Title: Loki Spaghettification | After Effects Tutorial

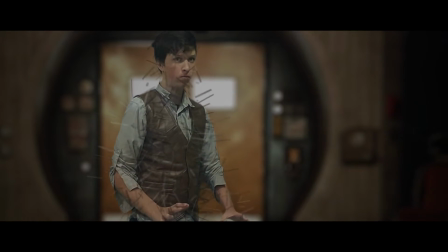0s
Hello and welcome. Today we're going to be recreating the Spaghettification effect from Loki season 2.
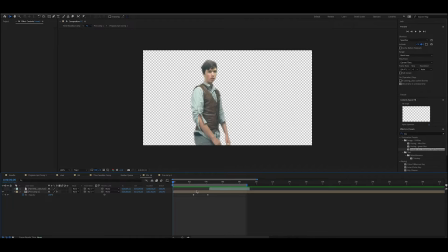5s
You may notice that this is not, in fact, Max, but his sister. Max is feeling a bit under the weather, so I'm reading a script while he does the After Effects stuff. Alright, let's get into it. First, make sure you have your video keyed out or rotoscope. Duplicate it, pick one to start on, and hide the other.
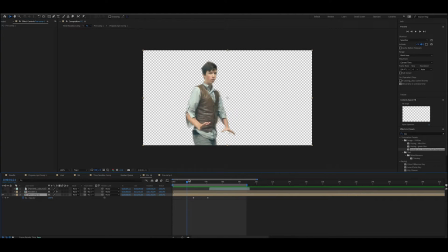20s
Then, go to the point in the timeline where you'd like to begin turning into noodles. Click Effects, Simulation, CC Scatterized, and apply it. So keyframe and scatter for 0, move forward about a second and set it to 15 or so.
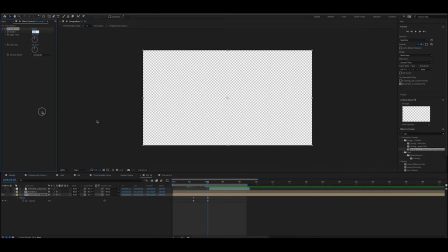40s
Do the reverse for opacity so it fades to 0 at the same time. It should look like this.
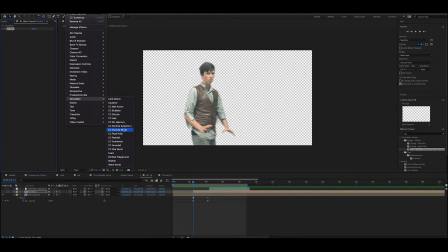57s
Unhide the other layer and trim it to start when you begin to disintegrate. Apply the CC hair effect and mess with the settings. Try setting the weight to 0 at the beginning, making a keyframe, and setting it to a negative number at the end to make the noodles rise a bit. Keyframe the length of 0 for the start of your transition, then set it to an appropriate number for your scene at the end.
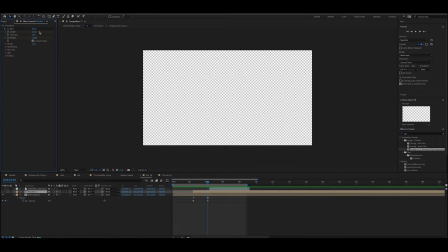76s
For the noodles to take on the color of your subject, you need to set color inheritance to 100%. You can also mess with the lighting to make it match your scene.
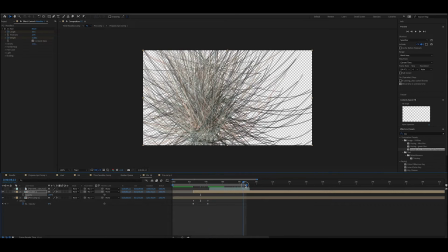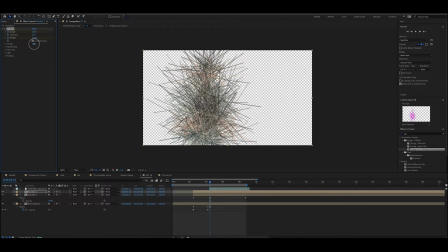104s
Now the lines are growing out from your subject, it's time to duplicate them. Press Command-D on the Mac or Control-D on the PC and select your new layer. Change the density a little so that they aren't exactly the same. Change the thickness as well.
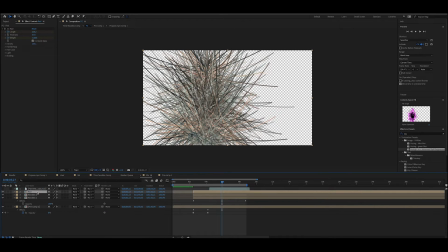123s
Duplicate it once more, set the color to red, and turn down the color inheritance somewhat. This will add a little bit of internal color and a little more depth to the translation.
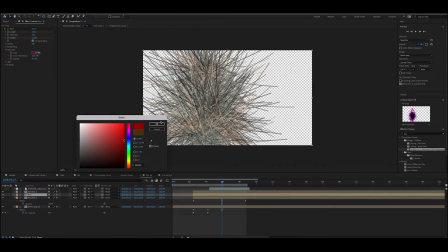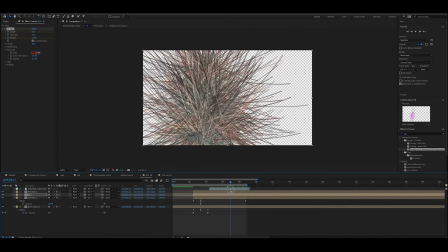Once you have these three layers, keyframe them to fade out at different times to make it more natural. Now you should have your character turning into spaghetti.
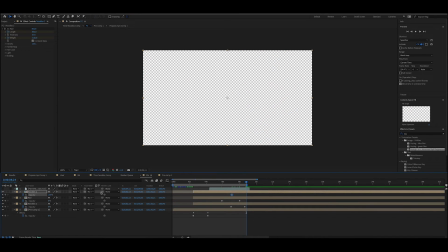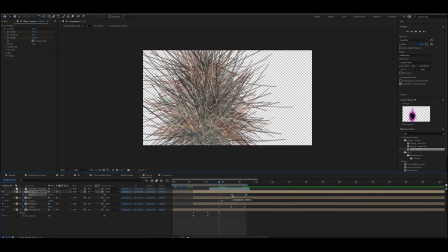166s
Optionally, to improve the transition, you can grab a dark smoke asset from production crate and set it in between layers with a low opacity.
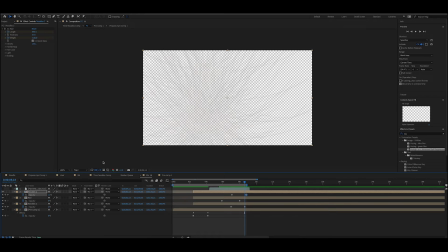173s
Once you have this all set up, make a new composition, drag in your first one. Find a background.
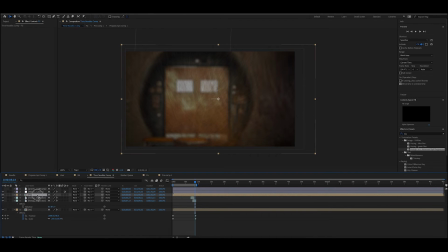178s
Ours is from Loki and apply camera lens blur for some depth of field. For our shot, we keyframed a fake zoom to make it look like we're pushing the camera through and past the noodles. We added these sparks, also from Production Crate, which we tinted to match the subject's clothes and skin.
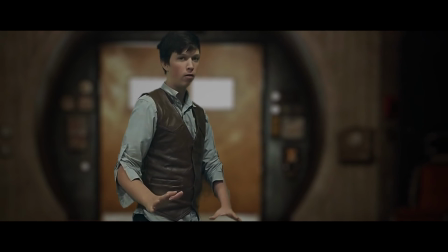195s
Here's the finished effect! If you enjoyed this video, please like and subscribe.
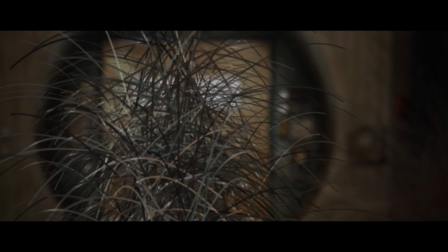199s
Also, if you'd like visual effects applied to your video, you can check out the ME Studios Fiverr page, linked in the description.